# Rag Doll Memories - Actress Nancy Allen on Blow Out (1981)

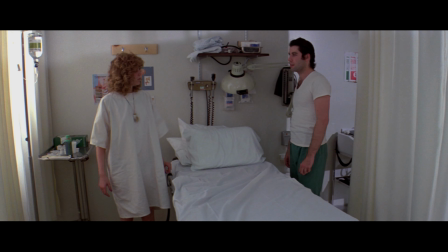[4:31]
And we had to go through extensive improvisations and rehearsals so Brian could really rework the material for us.
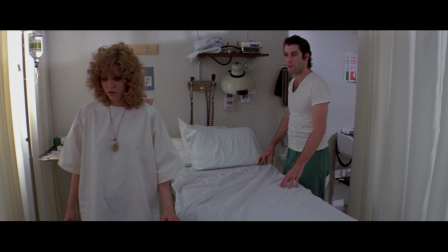[4:42] Where are you going? Absolutely no. Wait a minute. I think you better get back to bed, really.
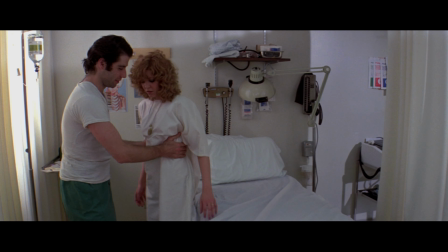[4:48] I don't think they're finished with you yet. Come on up.
The body language of Sally in the hospital scene, I just sort of internalized, sort of had that feeling of being very dopey, because she'd been doped up and kind of,
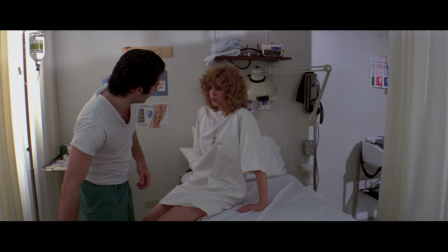[5:03]
just hanging on, really. And there's a moment where she kind of notices he's cute,
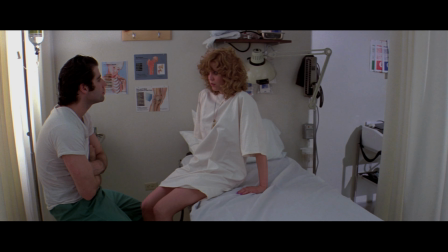[5:12]
and she's, feeling a little flirty there. But basically, the body language there is just that she can barely keep herself awake.
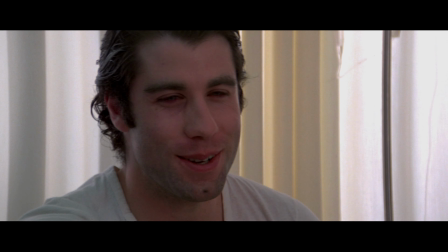[5:22]
At that point, she's been so doped up.
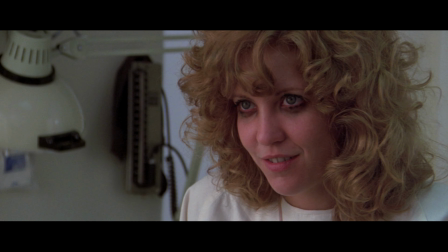[5:28] I'm Jack Terry. Who are you? Sally.
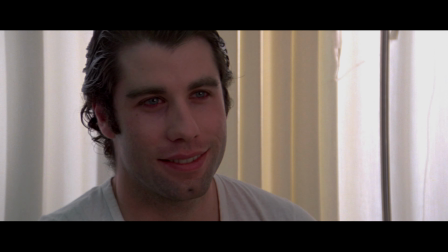[5:32] Sally. Nice to meet you, Sally.
Actually, the original name in the script of Blowout was Kate, and I went, no, it's not Kate. She's got to be a Sally. When I first read the script, I found her to be a kind of depressing and sad character. And I didn't like the fact that she was so hopeless. So I love the idea of a character having some sort of goal in their life, even if it isn't realistic.
I really love movies, you know.
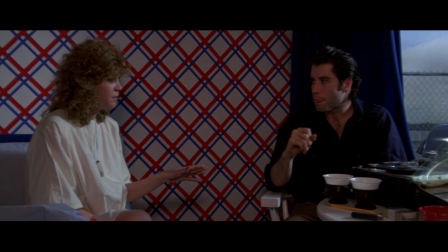[6:17] It's a very interesting subject to me because I do makeup.
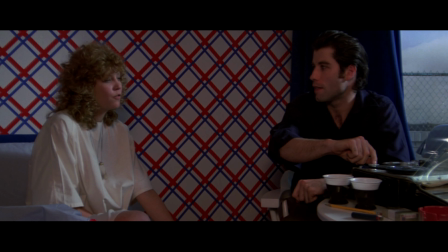[6:21] Do you? Yeah. I mean, right now it's only behind the counter Corvettes, but I have this dream about doing makeup for movies.
So the goal of doing makeup for movies actually grew out of an improvisation. I really don't know where it came from. We were just fooling around.
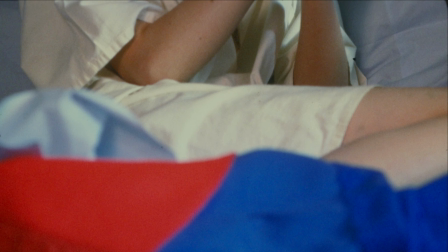[6:37]
So, you know, once I could see that in her, and I could wrap myself around who this character was.
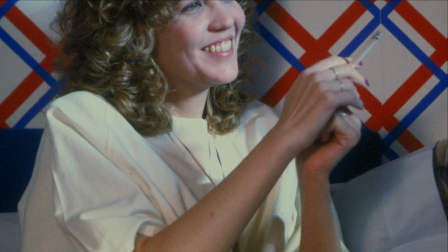[6:45]
And she seemed not very bright.
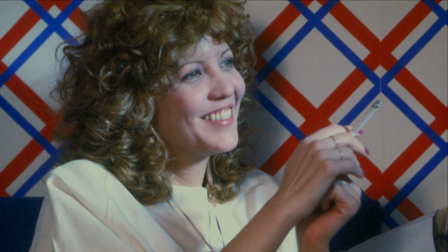[6:50]
So I had to, you have to find a way to like these people if you're going to play them. It occurred to me that women that I'd met who kind of, they never really grow up and their voice is sort of stuck here and they don't have to take responsibility. So that's why we kind of developed that voice for the character, a childish kind of voice.
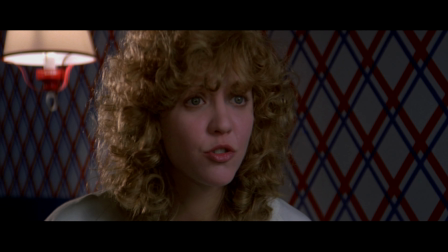[7:14] I've seen these big movie stars like Barbra Streisand, you know? They don't do her right.
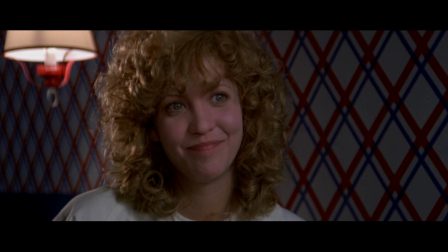[7:20] No. I know how to fix her face. Really?
Poor George Leto, who produced it, said the first day, he said, "Are you going to talk like that through the whole movie?" He said, "Yes, George." He said, "And John's not going to shave? This is my movie star." So it all worked out in the end, but I don't know that he was very confident.
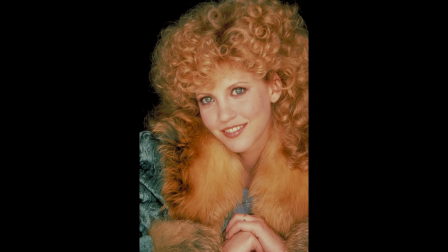[7:41]
I had an image of her as a kind of a rag doll. That's where the red curly hair came from.
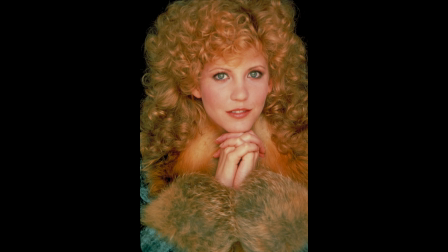[7:48]
And Brian, of course, wanted that difference.
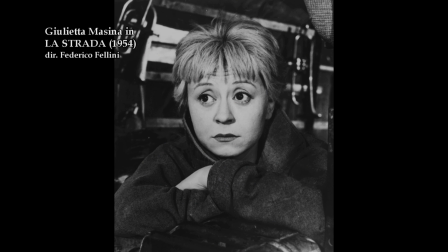[7:50]
But we also talked about La Strada and Julieta Messina, who I love, and Born Yesterday, and kind of, led by the nose by any man that happens to come along. So with that in mind, developed this character. And Anne Roth came up with the idea of, I told her that I saw this little rag doll. I told her how I saw this character, these curls, and I talked about hope. I talked about how the journey of this woman, and she came up with the idea of a rabbit's foot, that the character would have come up with a rabbit's foot, and that she'd wear it all the time,
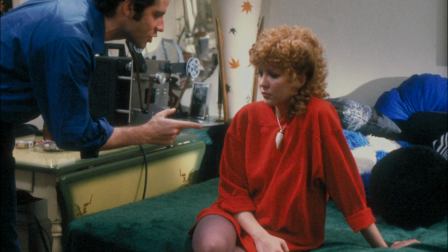[8:36]
whether you saw it or not. Perfect example of Anne.